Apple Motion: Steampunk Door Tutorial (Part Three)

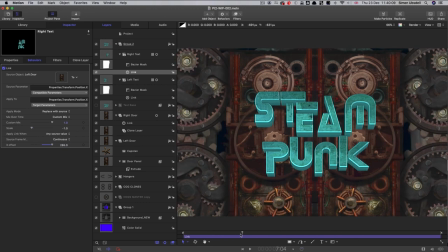And now when the doors open, the two halves of the text move with their respective door element.
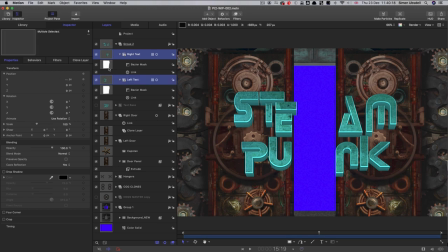So what I'm going to do with this text is actually want to move it out. So I've selected both those layers, I'm going to move it out on Z by quite a lot. So let's go for 200, I think. Because what I want is some parallax between the two,
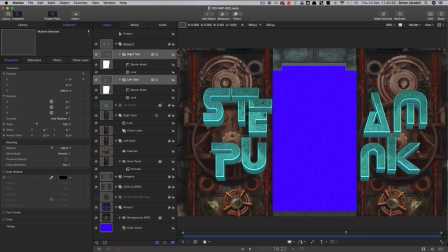between the door and the, I don't know whether you can see, but there's a little bit of sort of differential movement between the text and the door that it's sort of sitting over.
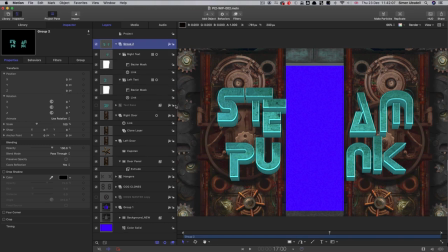And that gives us a little bit more sense of depth. And another thing I'd like to do to enhance that sense of depth is to give those two layers a drop shadow. So I'm going to select both of those, that's command click to select both of them turn on the drop shadow again you'll remember that our angle is 270
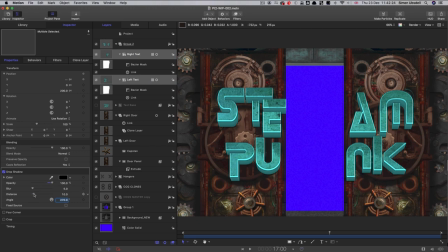there's light coming down from the top set the opacity all the way up and then let's play with the distance uh we can probably go quite far so let's go for i don't know there you go about 40 and then just blur it a little bit so blur it about 20
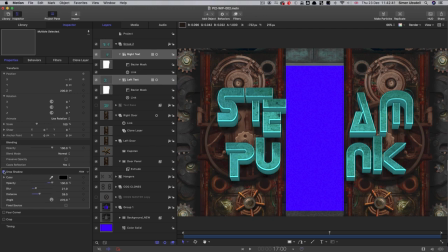i think and again i hopefully you can see that just helps to sit it in front of the door much more effectively.
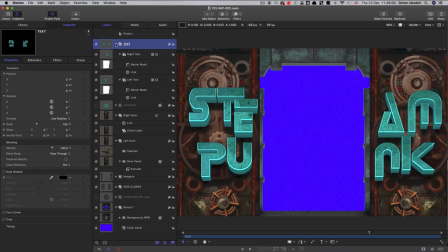So I've relabeled that group as text in capitals because it's our master to differentiate it from our text base. So we can close that on down. So now we can look at adding some lighting.
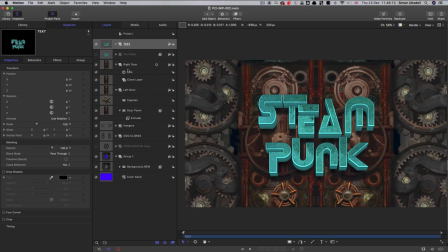Let's zoom back out again and come the beginning. And I want to show you a mistake that I made. So I'm going to add this light and then I'll explain what it is.
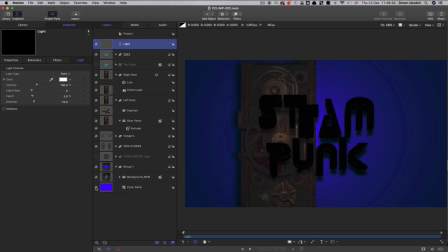So switch to 3D. Let's turn off that color solid. We don't need to see it. And this light, let's move it out, let's say to 500. So it illuminates our text.
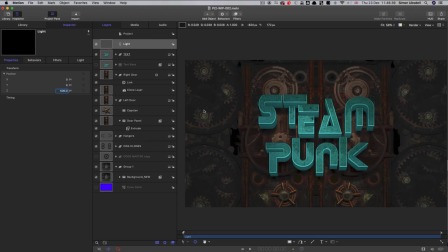So the mistake that I made is that now there is no drop shadow for the hanger assembly, these hangers here. And that's because as soon as this group has been made 3D,
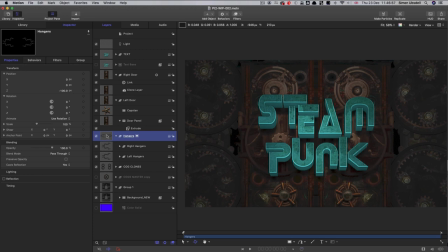it loses the ability to cast a drop shadow. So what we need to do is we need to make a new group above it. we need to turn this group back to 2D and we need to put it into the 3D group.
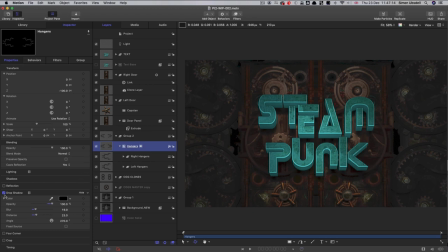And now I think you can see we've actually got that drop shadow back because it applies to the 2D group inside. You can see that drop shadow here on those elements. So I've relabeled that group as hangers 3D and you've got the 2D group inside it and we can close it down.
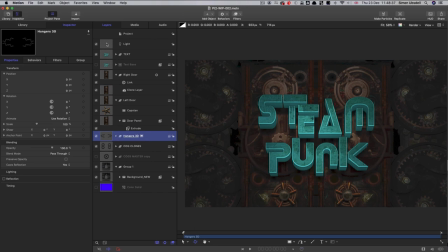So then let's come back to our lighting. so we're going to have a lot of lights in this scene. And our main light here, I want to increase its falloff to five, because we don't want these, we want the lights to be sort of fairly specific to the specific areas that we're going to place them in,
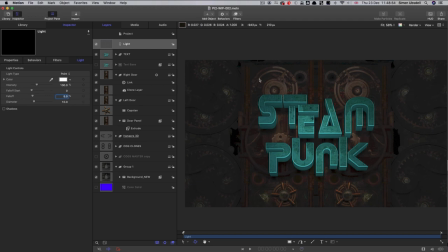not spread out too much. And increasing the falloff just reduces their spread. And I think I might just move it up a little bit on y. Let's go for 100. Okay, and so now I'm going to duplicate that light. So right click duplicate.
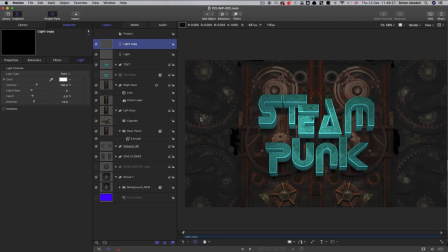And I want this light to be affecting the cogs on the left. So I'm going to set up its position as follows. Negative 1200 on x, zero on y, and 150 on z.
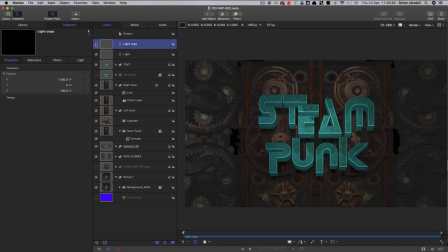So it's quite specifically lighting up just those cogs there. Then I can duplicate it, right click duplicate, and all we need to do here is move it over to the opposite side, so positive 1200.
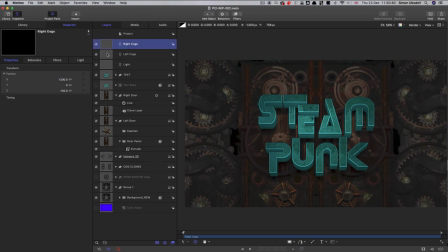So now it's lighting up that side. So I've relabeled those two left and right cogs, and so I'm going to duplicate the left cogs, and I want a light behind these cogs.
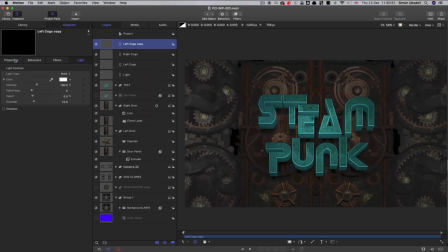So I'm going to move that up to the top, and the position of this one is going to be negative a thousand on x and negative 500 on z then we can really crank up its
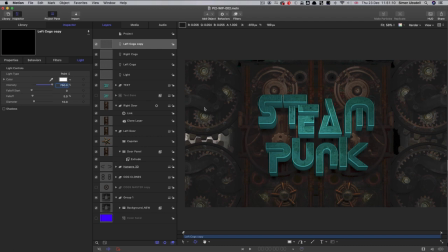intensity i'm going to go for 750 and you can see we've got that nice effect of a light behind everything else and i'm going to duplicate that needless to say, and move it over to the other side. So positive 1000 on x. And I've relabeled both of those left back and right back.
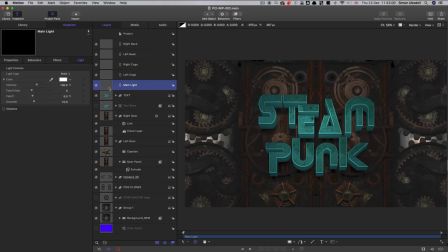So I've renamed our original light, our main central light there as main light. And I want to set up a bit of animation on it, because I want it to start coming on at around four seconds. So let's come to four seconds on the timeline. And let's keyframe its intensity.
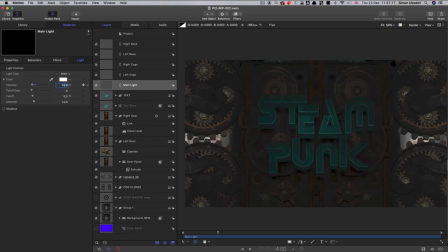And I'm going to set that to 10 because initially I wanted to be nice and moody like this. Then I'm going to step forward three frames. So 403. And I'm going to set that intensity up to 200. I'm going to step forward another three frames.
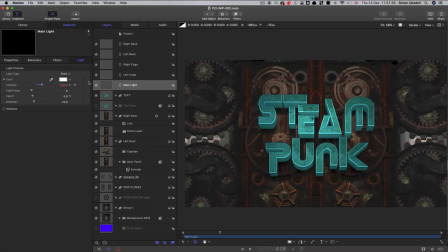So 406. Set that back down again to 100. and then I'm going to step forward six frames, so 412, and I'm going to set that intensity to, I think, 300.
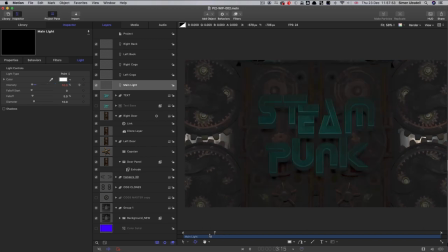And then we'll get this effect of moody beginning and then a little flicker as it comes on.
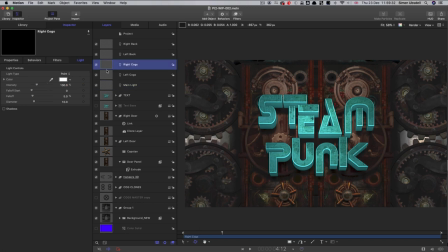And I'd also like to keyframe the intensity of the left and right cog lights, so I can select both of those and keyframe them at the same time. So I'm going to come to nine seconds. So command clicking or shift clicking, and we'll select them both instantly.
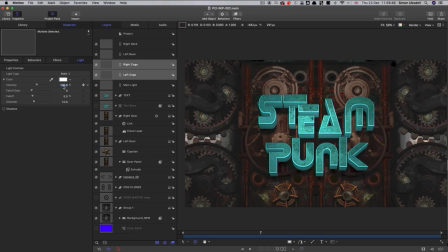So at nine seconds, I'm going to set their intensity to 200.
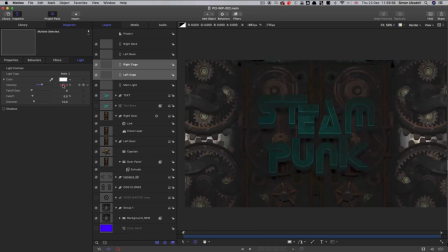And then I'm going to come to the first frame and set that intensity back down to 50.
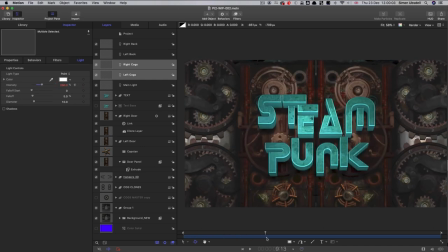So gradually brightening up like that from this nice moody start.
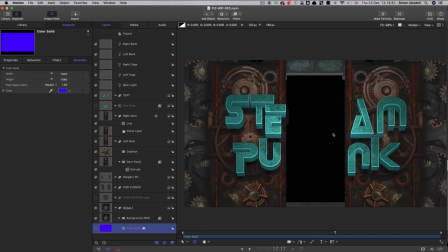So a few more things to add, one of which is I want a background here rather than just black behind the doors.
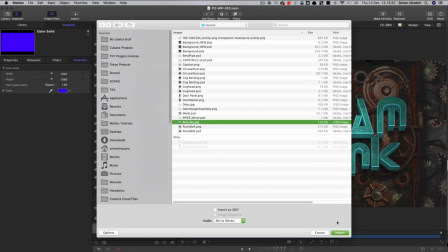So I'm going to import the thing called rich sky, bring that into this group here.
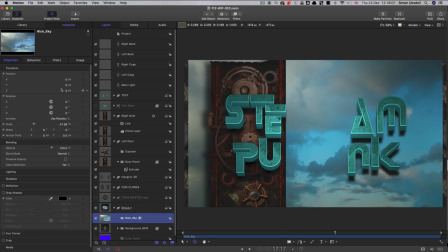We need to move it a long way back.
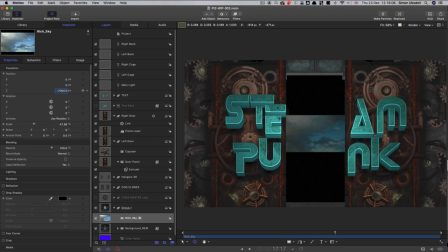So I'm going to move it back by negative 7000 on Z. We also don't want it to be affected by the lighting. So we want it to turn that lighting off like so and then as we
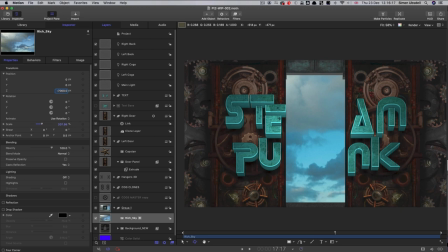scale it way up we might have to adjust that when we when we look at adding
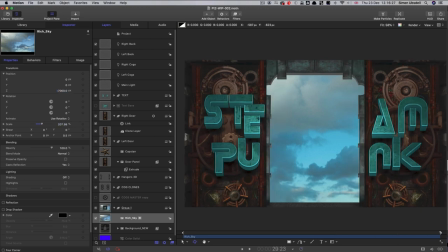our camera which is probably the next thing we want to do I think
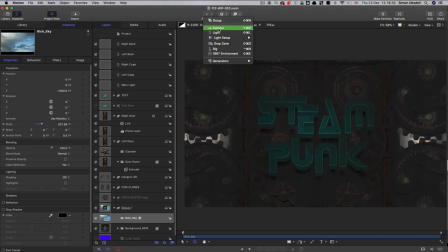so let's just add object camera let's add a
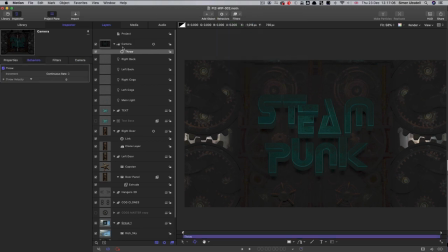basic motion throw now because I've conceived of this scene as us looking up hence the way these extrusions work what we'll do is we'll add a little bit of a an x rotation to the camera so let's go for five degrees
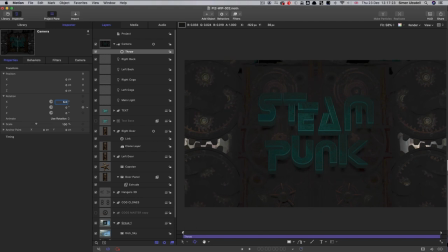on the camera so it's looking up and it's going to match our extrusions better and then let's set up that throw behavior so let's switch to ramp to final value open up the throw distance and let's have a Z value
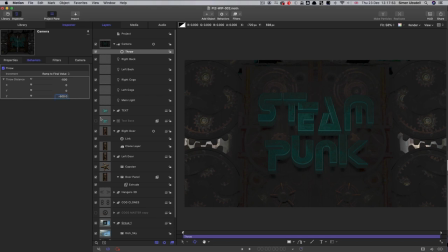of negative 500 and a Y value of 50.
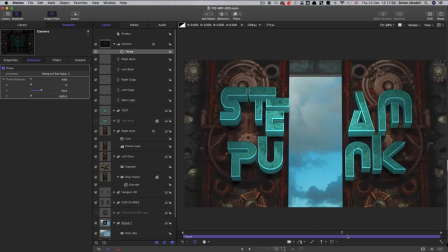Just pushing in like that gently on the doorway.
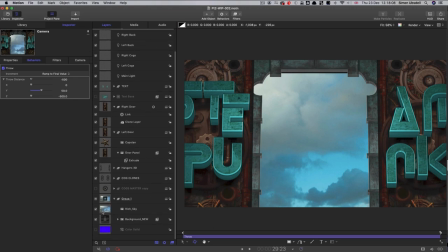You'll see that our sky is not quite fitting and we probably just need to move it up a little bit like that. That's probably quite good. So there are just a few more structural elements I'd like to add to the scene.
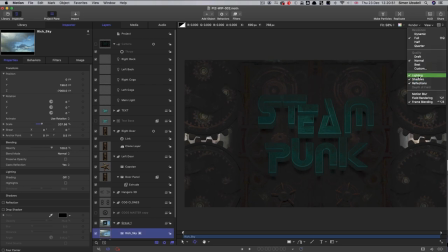I'm just going to turn off the camera temporarily and I'm also going to turn off the lighting while we do this and I'm going to make a new group.